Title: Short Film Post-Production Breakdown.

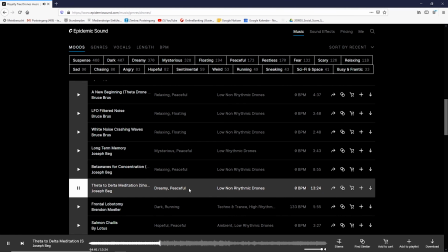4:05 Every time I found a track that either completely fitted the film or just had elements which fitted the film,
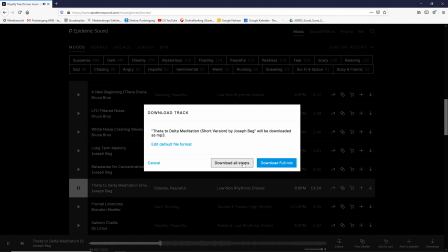4:10 I downloaded the stems, so that I can choose to pick out only certain elements if I don't want to use the whole mix.
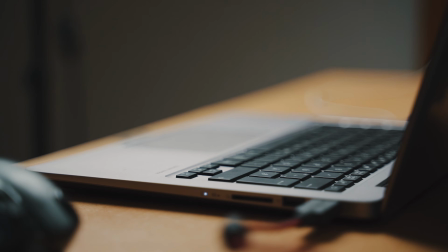4:16 After a good amount of searching, I had a little collection of potential scores and drones. Next I started to try out various songs and drones for certain sequences. After quite a lot of trial and error, I decided to use this as the opening.
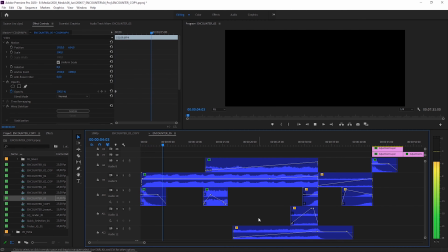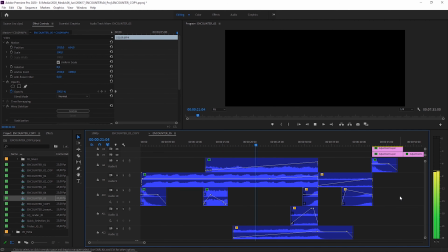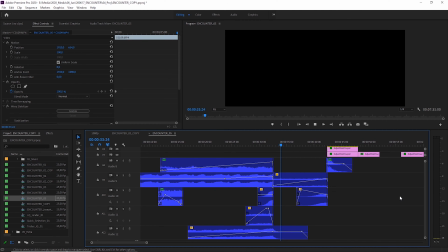5:03 This is actually a combination of multiple different scores, drones, and sound effects. The very first thing you hear is this impact sound effect.
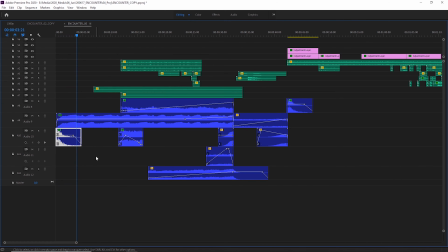5:13 And then the first 11 seconds consist of this low drone.
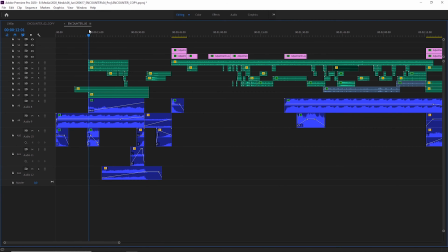5:21 And then, when the helmets appear, you hear this added sound.
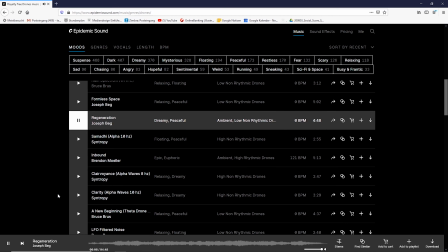5:29 This is part of a soundtrack which I think was an epidemic for horror. I only picked out that one sound to enhance the helmet's appearance.
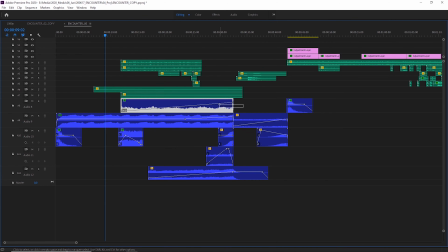5:36 Then the low drone continues, and as you can see in the timeline, 2 new tracks slowly fade in. One track is another drone, but a higher one. And the other track is again just part of an actual soundtrack.
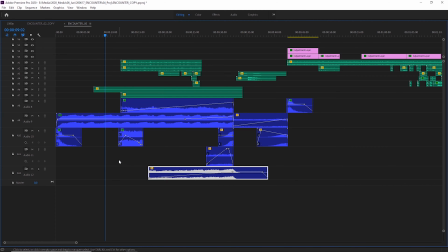I liked the build-up character of the string, therefore I picked it out of the stems and added it.
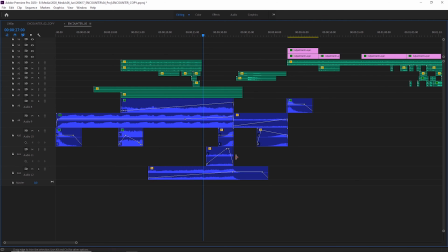6:08 Then all tracks become gradually louder, and to enhance the rising effect I added this wind sound
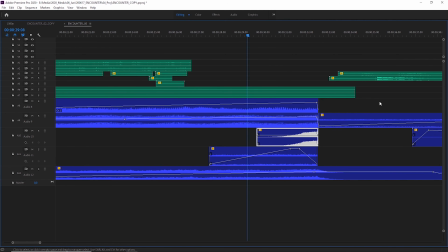6:17 and this riser. When all of these elements are played together, they appear to be one track that fits the sequence perfectly, but as I just showed you, it's actually quite a stitching job.
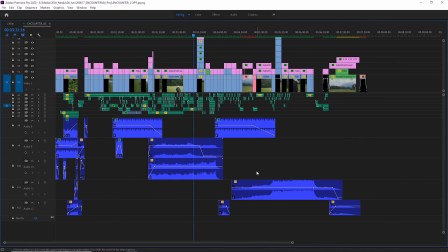6:29 The rest of the soundtracks I used for the film were not as much of a mixture. Sometimes I slightly changed the volume of a certain stem, but not much more. The last score is the unedited full mix. Well, almost. I had to repeat the section of the ending so that it continues until the end of the film. After getting the music done, I refined the cut.
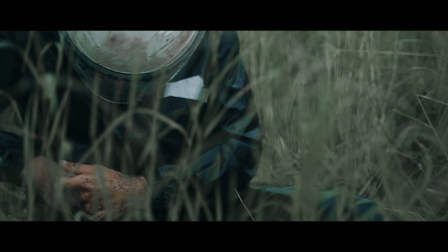6:48 Very important when editing a film is continuity editing, except of course you artistically don't edit for continuity.
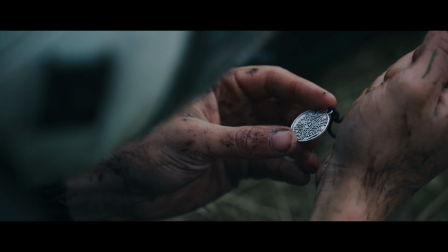6:55 But for Encounter, I wanted to edit continuously, so when editing I always kept an eye on the actor's movement to match it across a cut.
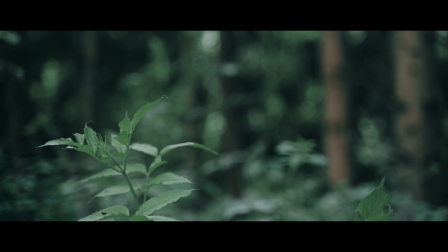7:02 After fine-tuning the cut, it was time for some details. What I mean with details is little extra adjustments to give a clip or a scene a little bit of spice.
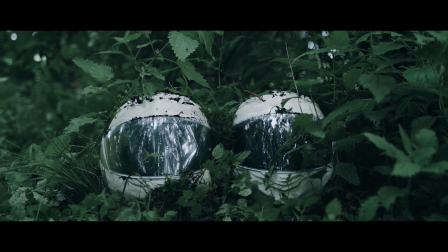7:11 Here, for example, I keyframed a very slow camera movement by increasing the scale and moving the frame upwards slightly.
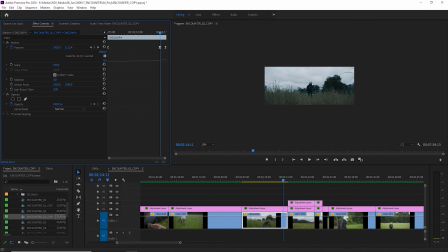7:17 By the way, in case you're wondering how I'm able to move the frame upwards, this is possible thanks to the aspect ratio.
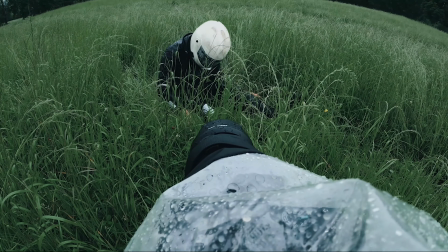7:22 I filmed the entire film in a 16:9 aspect ratio, but the final result should be a 1:2.35 aspect ratio.
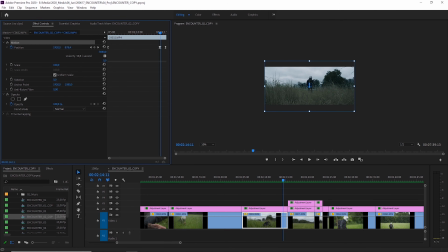7:29 Therefore, in Premiere, I can move my clip up and down a little, because the aspect ratio crops away part of the top and the bottom.
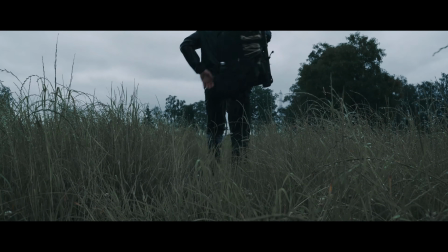7:35 Another shot where I used this technique is this one. As you can see, the camera seems to tilt up slightly, but this shot was actually a static shot and the tilt was added in post.
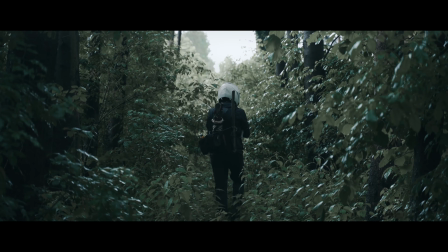7:44 Something I added here was a subtle glow effect on the highlights.
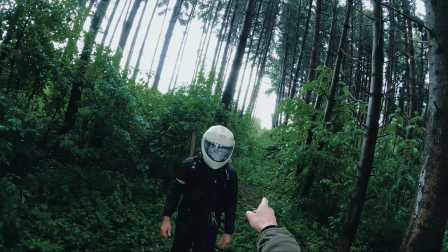7:47 Because we were shooting in the forest where it's dark and I was exposing for Joseph walking through it, my highlights were blown out.
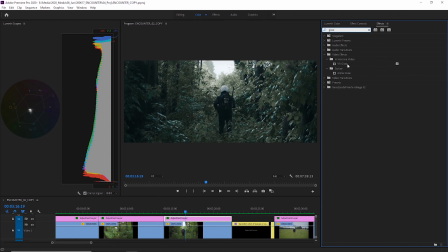7:54 While editing, I thought a glow effect could make the blown out white spots look a little cooler, and indeed, I think it's a nice subtle effect.
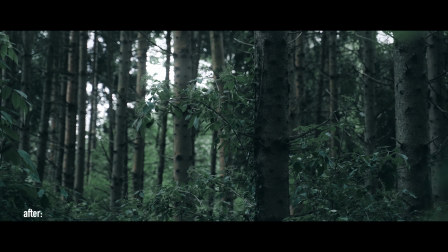8:01 I also added this to the opening shot. Okay, next topic, VFX.
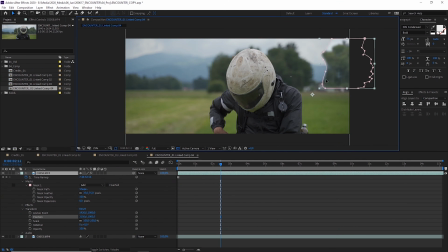8:07 I'm honestly not entirely sure if VFX is the right word for the stuff I did here.
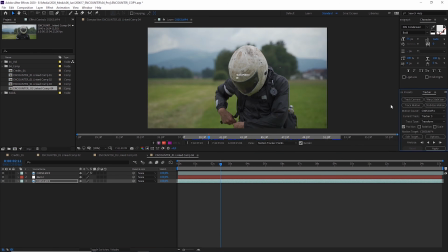8:11 It sounds much cooler than the things I actually did.